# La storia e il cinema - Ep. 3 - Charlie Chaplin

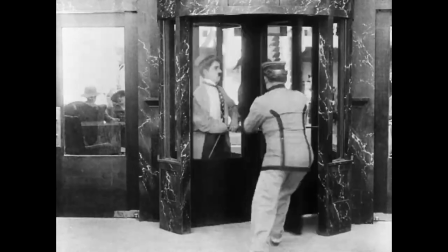498s
Questo perché, contrariamente ai personaggi di Keaton, che erano lasciati in balia degli elementi,
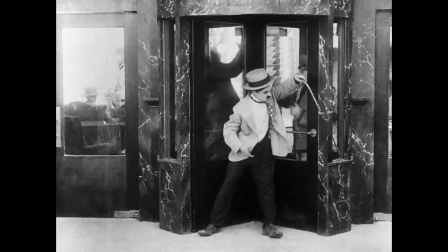503s
Chaplin decise di imporre la sua volontà sugli oggetti stessi, plasmando il loro uso e la realtà intorno a sé, a suo piacimento. Questo diverso atteggiamento verso ciò che circonda Keaton o Chaplin viene anche espresso attraverso le motivazioni che spingono i personaggi delle loro opere. I protagonisti di Keaton sono sempre persone comuni che si ritrovano, volenti o nolenti, a dover affrontare un'avventura. Non esistono veri e propri obiettivi o scopi morali che spingono i suoi personaggi, ma il più semplice dei principi, azione e reazione.
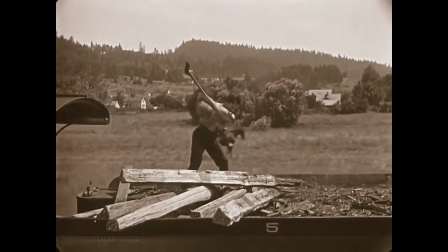535s
Keaton subisce una situazione che gli viene imposta e reagisce nei limiti della sua persona.
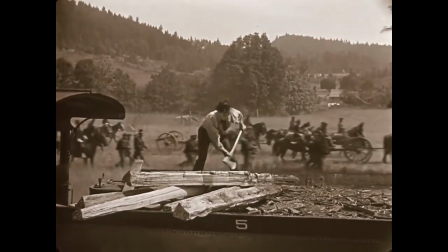540s
Keaton non vuole vincere la guerra, vuole solo riprendersi la sua locomotiva. Al contrario, nei film di Chaplin possiamo notare una spinta verso un obiettivo ben preciso, sia esso grandioso come la ricerca del successo o della fama,
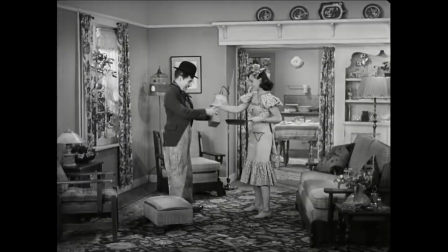552s
o sia qualcosa di più modesto, come trovare la stabilità di una casa con qualcuno a cui volere bene.
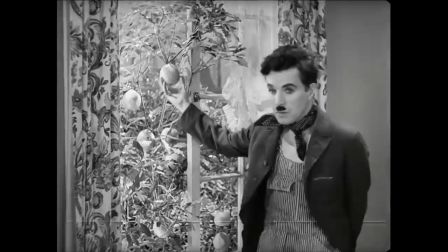558s
In ogni caso c'è una spinta verso qualcosa di preciso che mette in moto i suoi personaggi. Questa differenza tra Keaton e Chaplin viene enfatizzata nella loro visione del mondo femminile.
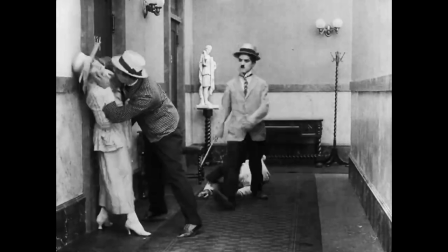567s
Chaplin ha una visione palesemente cavalleresca, per cui spesso proprio ciò che smuove i suoi personaggi è il dover salvare una donna in difficoltà, o comunque chiunque sia in una posizione di svantaggio e fragilità, come il trovatello in The Kid. Keaton invece persevera nella sua visione di un mondo contingente, vale a dire che non vedremo mai uno dei suoi personaggi scapicollarsi per salvare una donna in pericolo solo perché donna.
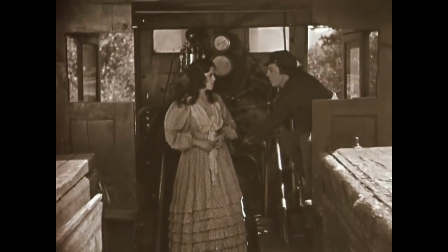591s
Keaton vuole discostarsi dalla visione ottocentesca della donna, che ha bisogno che le venga aperta la porta o che sia assistita in tutto e per tutto, e
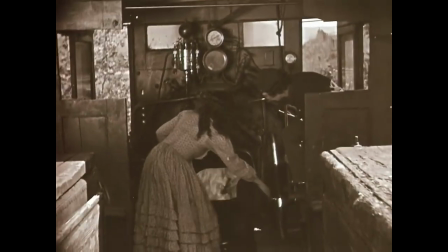599s
lo possiamo vedere bene in questa sequenza in The General, in cui non prende in giro le donne, ma appunto la visione vittoriana della donna debole e indifesa, non adatta al mondo esterno. Tutti questi elementi si concretizzano nella regia, dove troviamo altre differenze fondamentali tra Keaton e Chaplin. Partendo da Keaton, possiamo definirlo un regista più tecnico, nel senso in cui quando guardiamo un suo film,
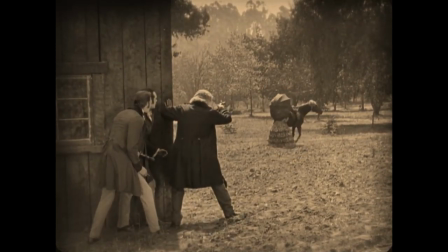620s
abbiamo l'impressione che ogni inquadratura sia studiato nel minimo dettaglio per far sì che le sue gag riuscissero.
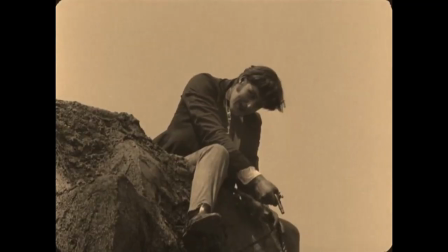626s
Difficilmente quindi troveremo in un film di Keaton un primo piano su un personaggio, proprio perché con la sua regia voleva che i suoi personaggi esprimessero i loro
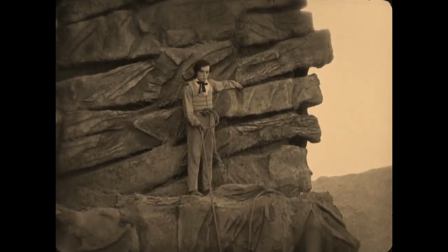634s
pensieri e la propria visione del mondo tramite il modo unico di muoversi di ognuno di loro. Questo in realtà è un punto in comune con Chaplin,
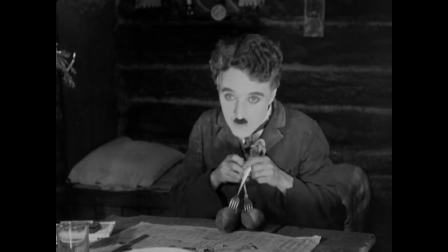642s
perché anche nei suoi film possiamo capire quali siano le intenzioni del vagabondo e il suo modo di essere anche solo analizzando i suoi movimenti. Ma dato che Chaplin voleva mischiare dramma e commedia in un modo così profondo, decise di introdurre l'uso del primo piano, dando più spazio alle emozioni veicolate attraverso l'espressività degli attori.
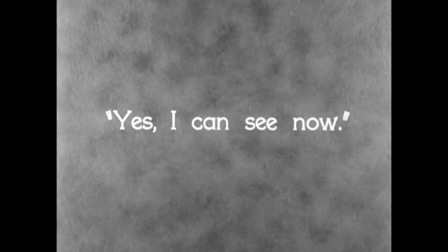660s
Uno dei primi piani più famosi, non solo in un film di Chaplin, ma di tutta la storia del cinema,
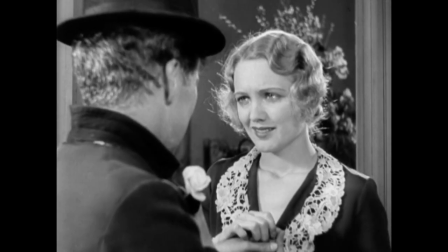665s
è quello presente alla fine del film Luci della città, in cui tutto il trascorso del film venne condensato in un unico,
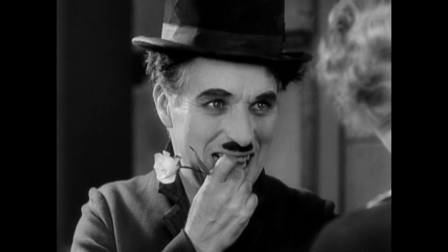672s
meraviglioso primo piano, talmente ricco di emozioni che è possibile guardarlo ancora e ancora, scoprendo ogni volta nuove sfumature. Con esempi come questo possiamo tranquillamente dire che la mancanza del suono per Chaplin non era una limitazione, ma piuttosto una sfida che lo ha portato a realizzare i suoi capolavori. Al centro della produzione di Chaplin si trova ovviamente I tempi moderni, un film che come lui è diventato un'icona a livello globale, nonostante non fosse partito nelle migliori condizioni.
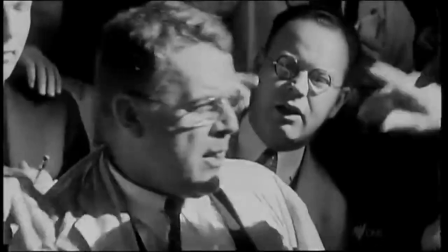705s
Il film uscì nel 1936, durante gli anni della Grande Depressione americana.
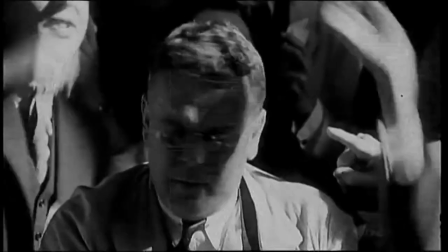710s
Molti predissero che il film sarebbe stato un flop, perché parlava di difficoltà economica in un periodo estremamente sensibile a questo soggetto,
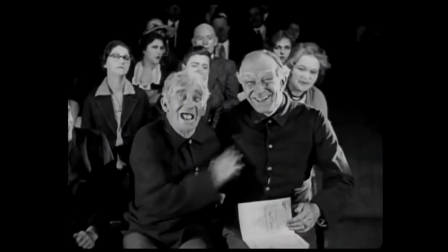718s
sbattendo in faccia alla gente la realtà di tutti i giorni, proprio al cinema, luogo che per molti era l'unico momento di fuga dai problemi quotidiani. Fu anche criticato per essere un film muto negli anni del sonoro. Il suono aveva ormai invaso il cinema da molti anni.
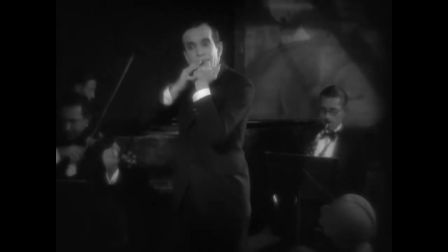733s
Il primo film in cui fu possibile ascoltare le voci degli attori fu Il cantante di jazz, del 1925.
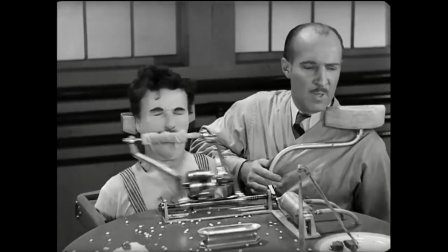739s
A parte una sequenza verso la fine in cui il protagonista canta dal vivo, possiamo considerare l'opera di Chaplin un film muto.